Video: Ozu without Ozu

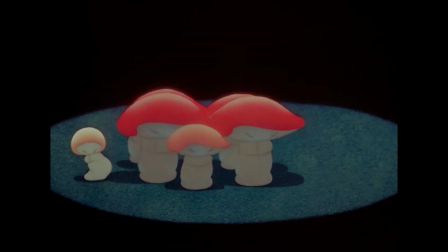18s
We've always heard about the musical term standard.
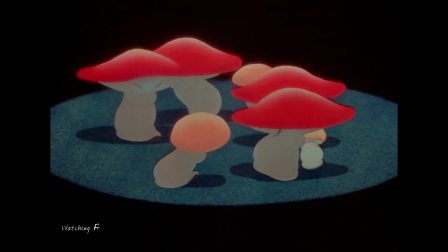21s
They're well-known compositions that have been played numerous times and in various styles in the history of music.
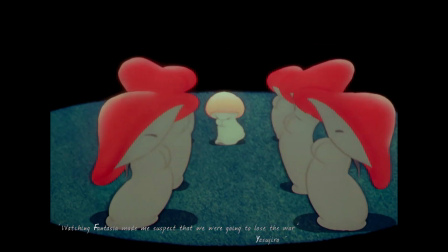28s
Yesterday, Morgh Sahar, and Summertime. These are a few standard examples.
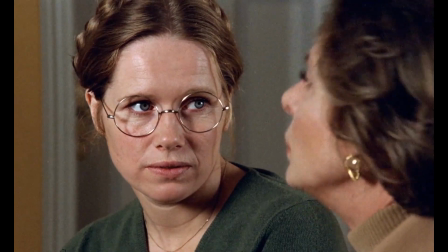33s
Following his obsession with jazz music, Woody Allen brought the concept of a standard to cinema.
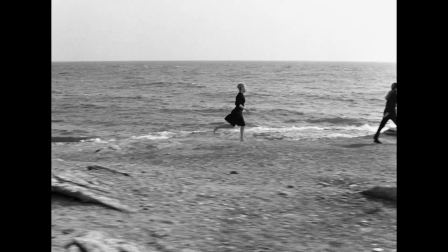38s
He followed his legend, Ingmar Bergman, and made cover versions of Bergman's standards.
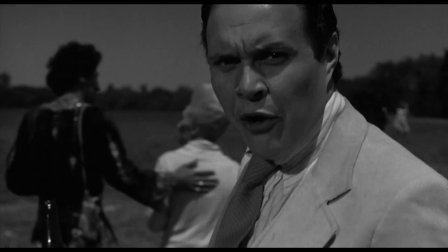43s
And Fellini's as well. He covered 8.5 at least 2 times throughout his career. But perhaps it has only been mentioned a few times that he has once made an entire cover
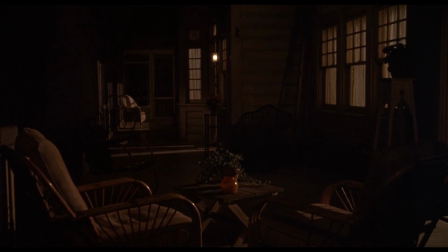55s
version of an Ozu film within his cover of Autumn Sonata, September.
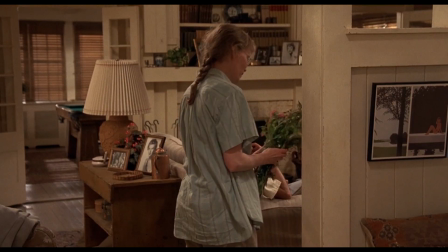65s
While titles of Ozu's film seems merely to be a simple wordplay, here the film perfectly represents its title,
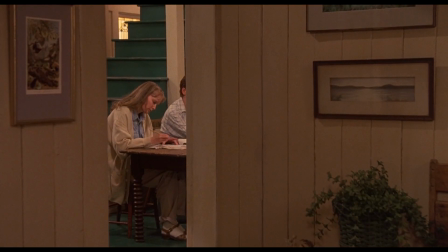73s
representing the most striking change in the whole year. Late summer, early autumn, the time to let go of the summer dream.
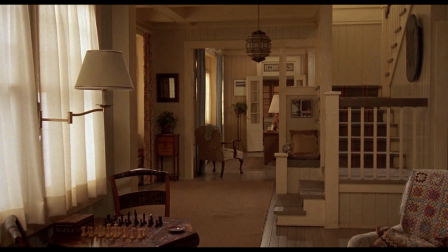83s
The opening shot of September. Take a look at this cut.
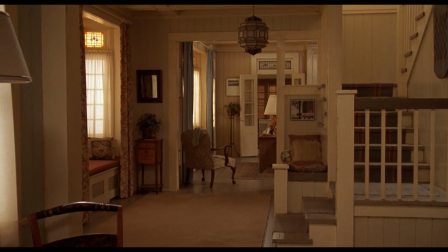89s
What kind of cut is this? Isn't it the same cut as this one?
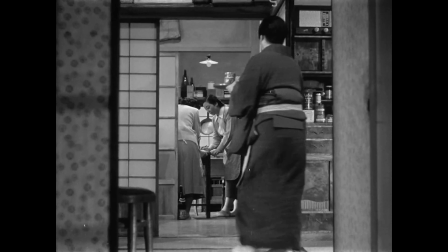95s
Breaking the 180-degree axis, breaking the space continuity.
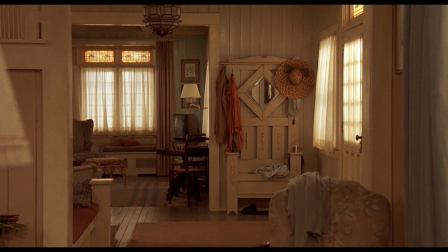102s
The horizontal and the vertical stripe lines duplicate all over the image.
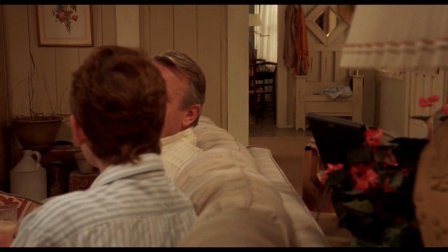107s
The lampshade, several vertical lines in the foreground. And now they duplicate on the characters as well.
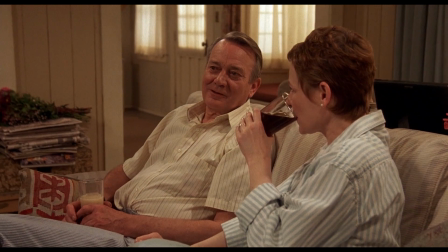116s Les collines peut-être, les animaux.
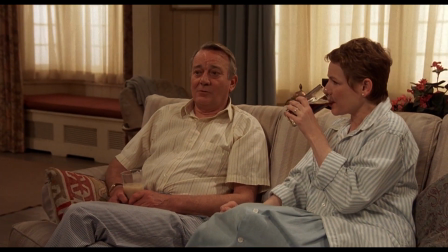118s
And on the couch, Oui, oui. the window, Pensez-vous que la campagne est the plus curtains, que la ville, and the wooden texture of the wall. par exemple?
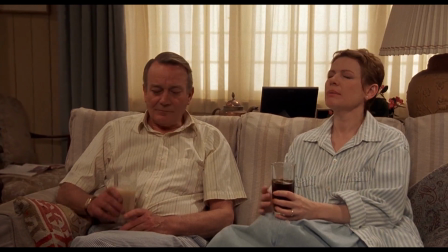126s Oui, mais...
There's nothing to see but stripe lines. This is the most dominant feature in all Ozu images throughout his career.
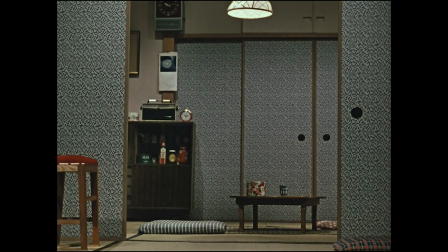141s
A shot from late autumn.
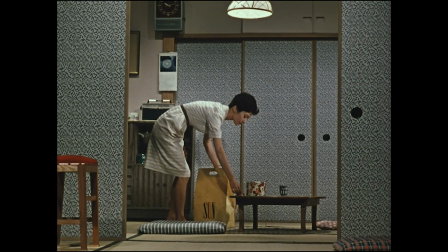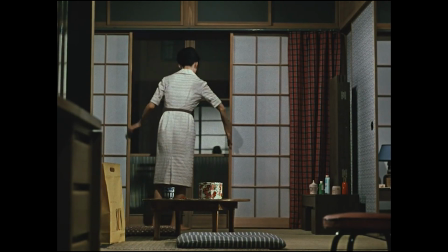148s
The frame is filled with the stripe lines, from right to left to the bottom corner of the foreground.
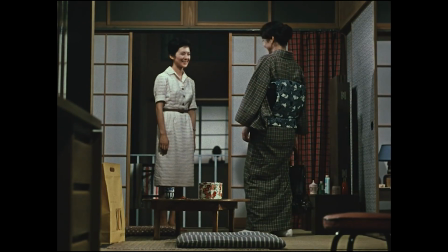155s
In this frame, filled with patterns and textures, it's as if the motivation to open the door is just to add more lines to the image.
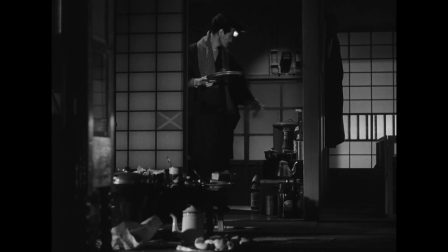164s
If the dominant pattern of the image is a square,
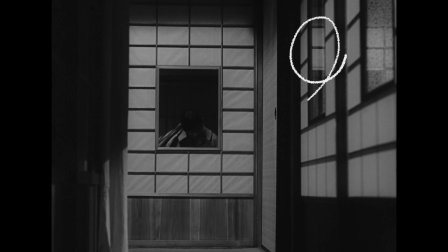167s
the joy of interacting with Ozu cinema is to find variations of a square in every corner of the frame,
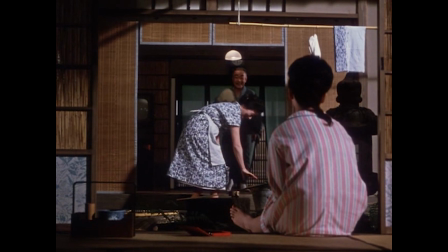173s
whether it's complete or a fragmented square, fragmented from the left or from the bottom.
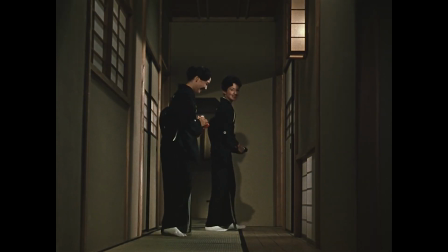183s
Here, these 3 cuts, one after another, establish the square pattern in our minds and reproduce them.
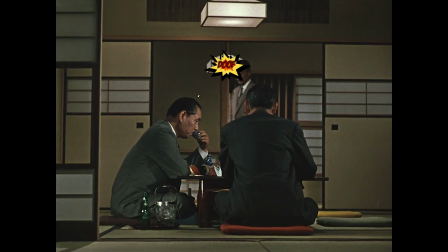189s
The revelation of the 2 ceiling lights in the third shot is like shooting the pattern to the eyes of the viewer.
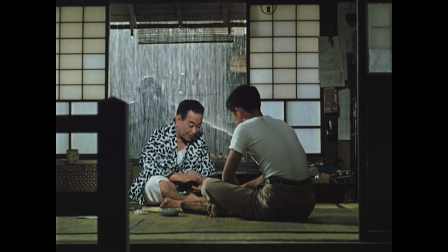198s
The game of playing with lines is a dynamic game for Ozu. There's nothing repetitious in it.
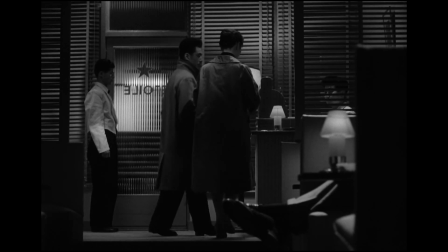204s
Every film has its own distinctive visual identity.
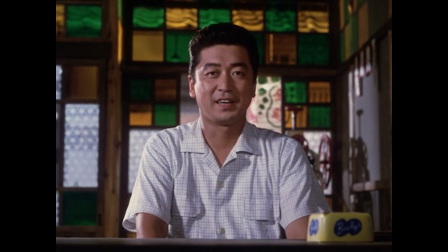208s
The shots are distinguished by the color, texture, and composition of the lines,
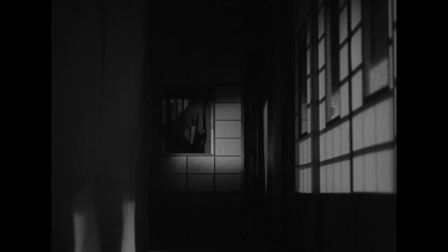214s
whether in different films or in order to develop a motif in a single film.
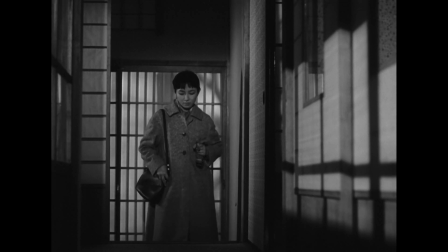219s
In Tokyo Twilight, the entrance of the house is composed in 4 different states and 4 different lightings throughout the film.
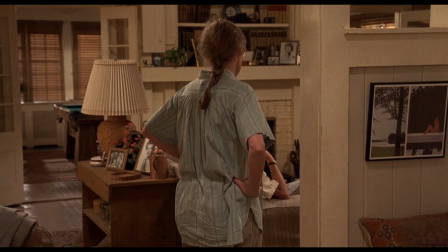231s
The image is filled with lines. Diane West is a moving stripe pattern in the foreground.
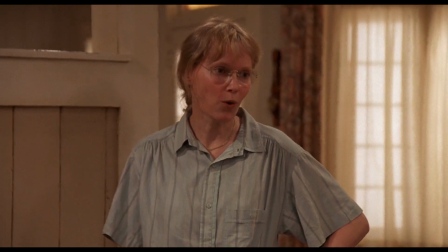238s When I ask Peter if he wants to go for a drive or take a walk or something, he's always busy writing his novel.
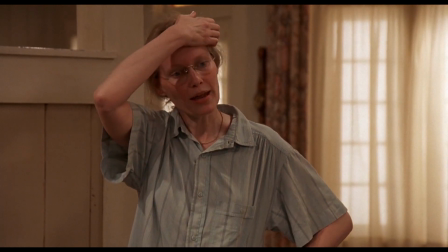244s But he's got plenty of time to stroll around the lake with her. See? Men.
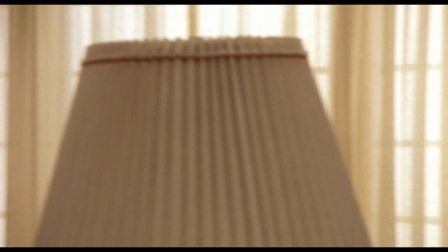249s
She certainly hasn't lost her The yet. lines of the lampshade in the foreground makes us nervous.
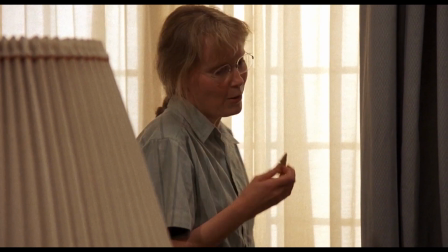253s
The camera isolates the honest plain Mia Farrow in a limited and arranged color palette, completely Ozuian.
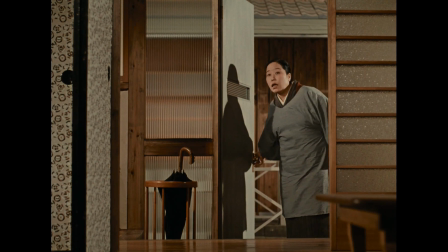262s
The door is opened, and as far as the eye can see, there's no color other than the limited color palette of the rest of the frame.
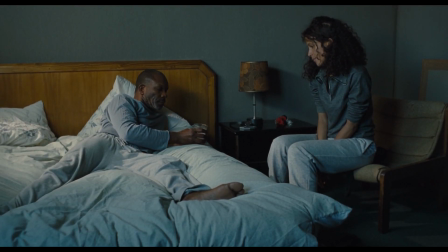274s
Claire Denis' 35 Shots of Rum is a remake of Ozu's Late Spring, but not only in the storyline.
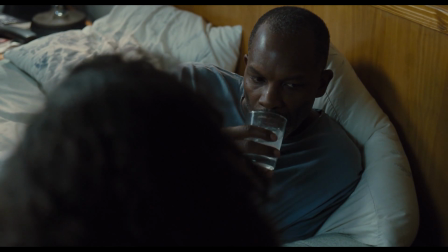280s
The conversation scene between the father and the daughter, which comes straight out of Ozu's film,
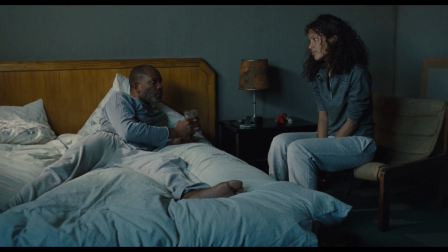286s
also recreates the Ozuian color palette with precision. Blue, brown, and a touch of red.
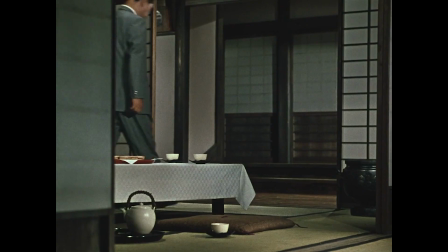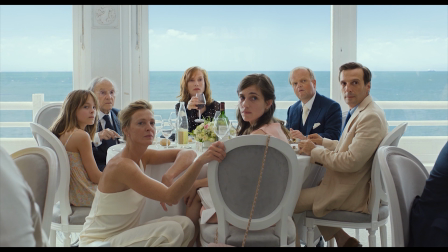301s
In his testament, Happy End, Michael Haneke evokes his cinematic obsessions.
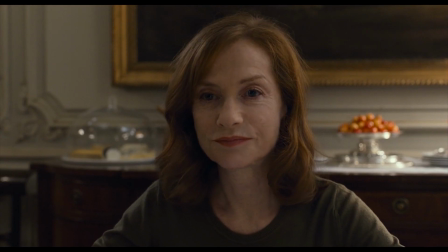307s
The icons of French cinema, Mr. Badii from Taste of Cherry,
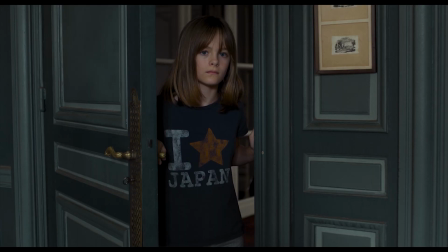312s
the judge and his dog from Kieślowski's Red, and his homage to Japan, the neat Ozuian color palette.
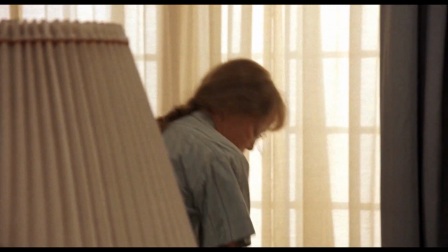322s
Mia Farrow's skin, hair, and dress settle neatly in the shot's brown and blue spectrum.
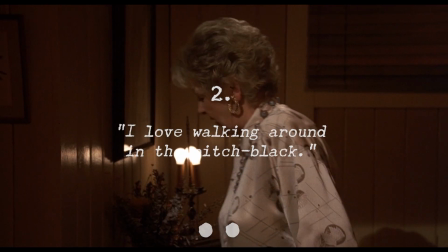329s
Blue, brown, and a touch of red. On this late summer night, the rain starts.
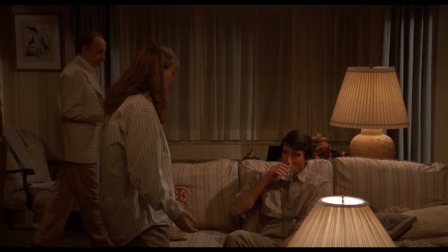337s
The lights go out. This is a chance for Woody Allen to recreate an Ozu artistic device.
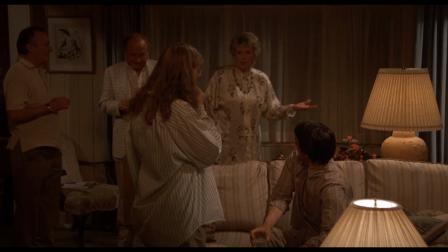343s Kill our evening. The Richmonds aren't coming. We're lucky. They're so boring. Why did you invite them? Yeah. Oh, God.
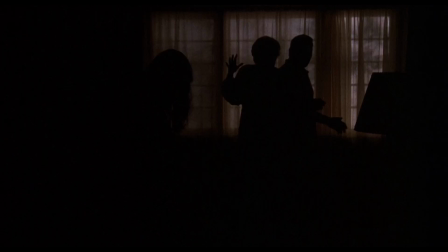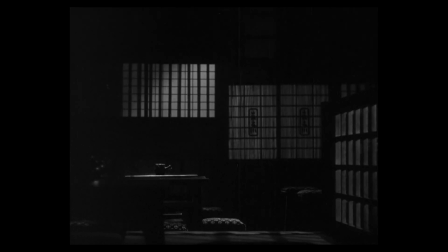359s I love walking around in the pitch black.
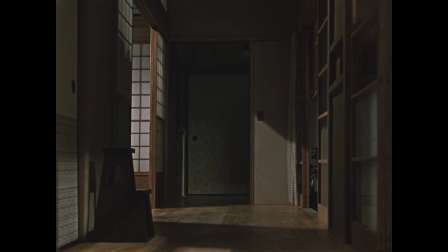363s
In Ozu's cinema, the space is just as important, if not more, as the characters.
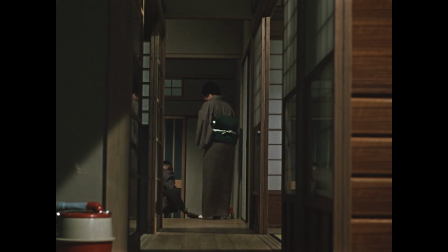372s
The red bucket in the least important section of the shot is probably more alive than the actors.
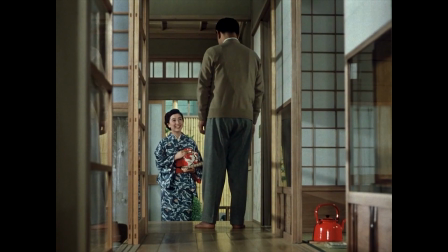378s
The space is more important than the characters. Here, the teapot is the mutual element between the shots.
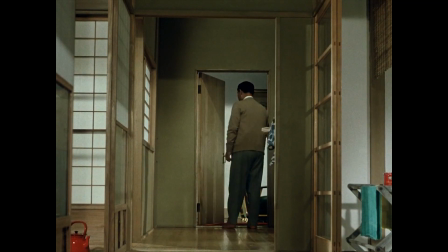384s
By following the teapot, we grasp the space in an unusual way.
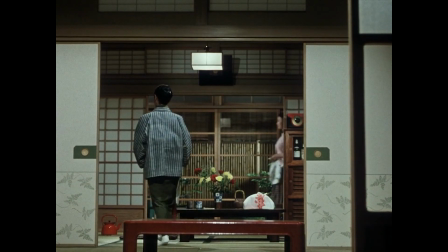391s
We witness the potential of the presence of an object in a fixed point.
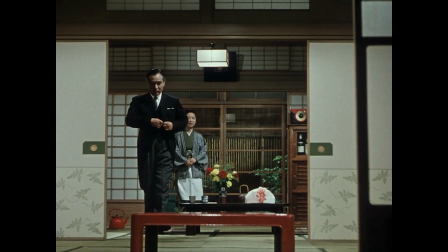400s
The presence of teapot in this room and the experience of its presence in the same spot in another room.
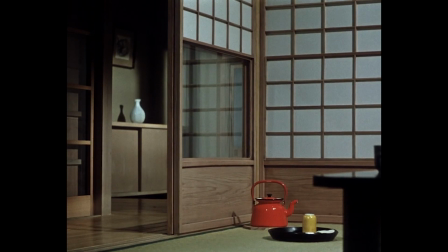409s
By showing the teapot in the exact same place throughout the film, he makes us miss it when it's not there.
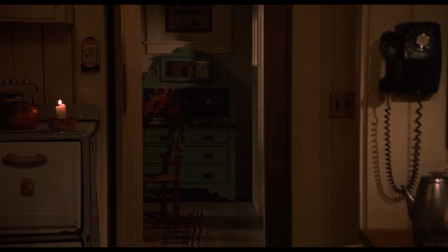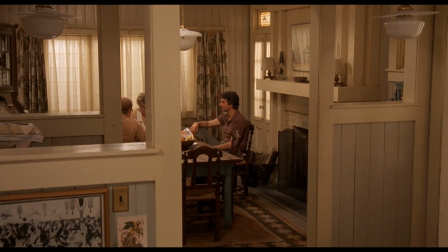423s
In a master shot, before we go to the table, the actors are masked so that the columns wouldn't have to, and maximum possible lines can fit on the image.
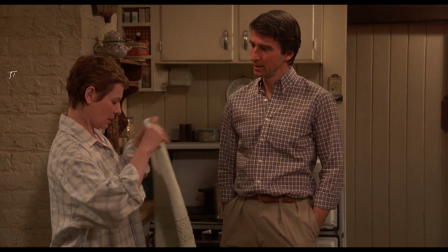434s I'm having a hard time.
A long take, 2 consecutive reframing.
Tries to hide it latest.
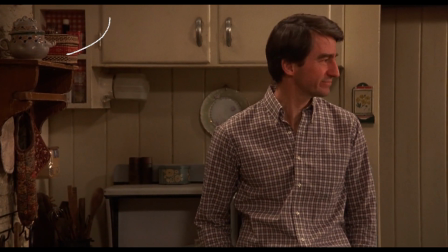443s
With each reframe, we see a more pure and dense texture in the lines of the image.
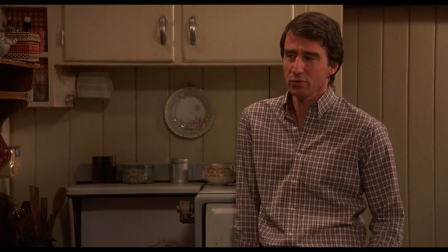449s
As the obsession amplifies, the shot becomes closer and closer, and the lines overlap in different variations.
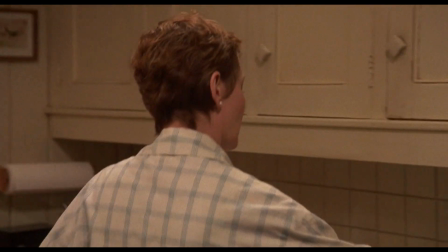456s I mean, if I do it, I can protect her. Somebody's gonna write it.
At this point, these are not just characters anymore.
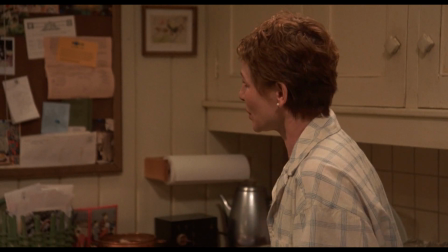462s
These are a series of figures to make the lines move in the different layers of the image.
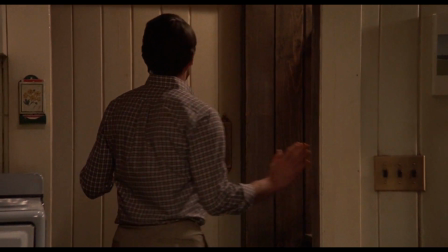468s You know, people staring at her as she walks down the street. I don't know.
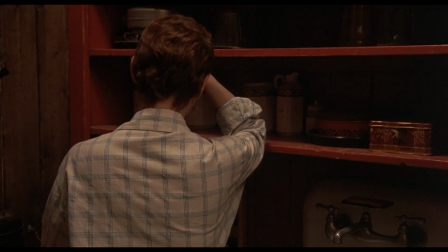473s
These lines are narrating the film. These erected red lines, projecting the inflamed lust of the 2 characters.
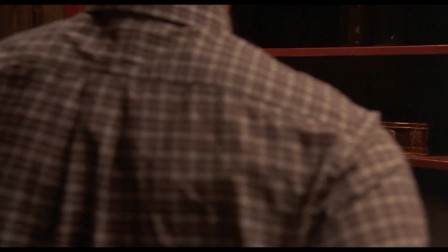483s Guilt-ridden. Just very tense. I don't know.
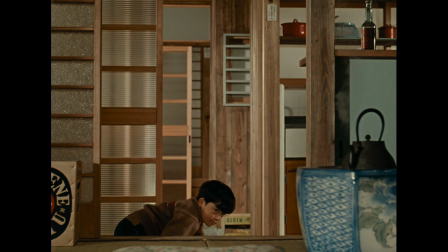489s
Interior shots with deep depth of field, with intertwined doors and frames.
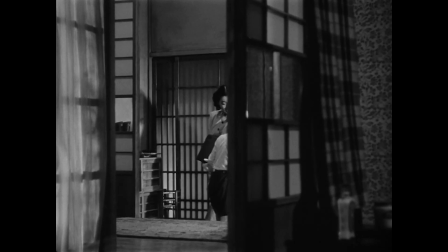494s
The actions become masked. The objects become visible and invisible. Elimination within movement.
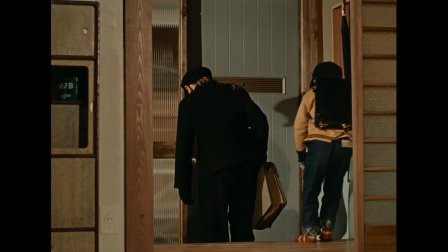500s
It makes us nervous. Our focus shifts to the overlapping textures, patterns, and colors, side by side, on top of each other,
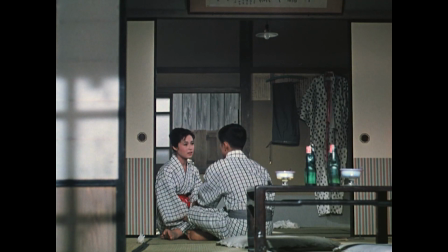509s
compelling us to compare them to one another.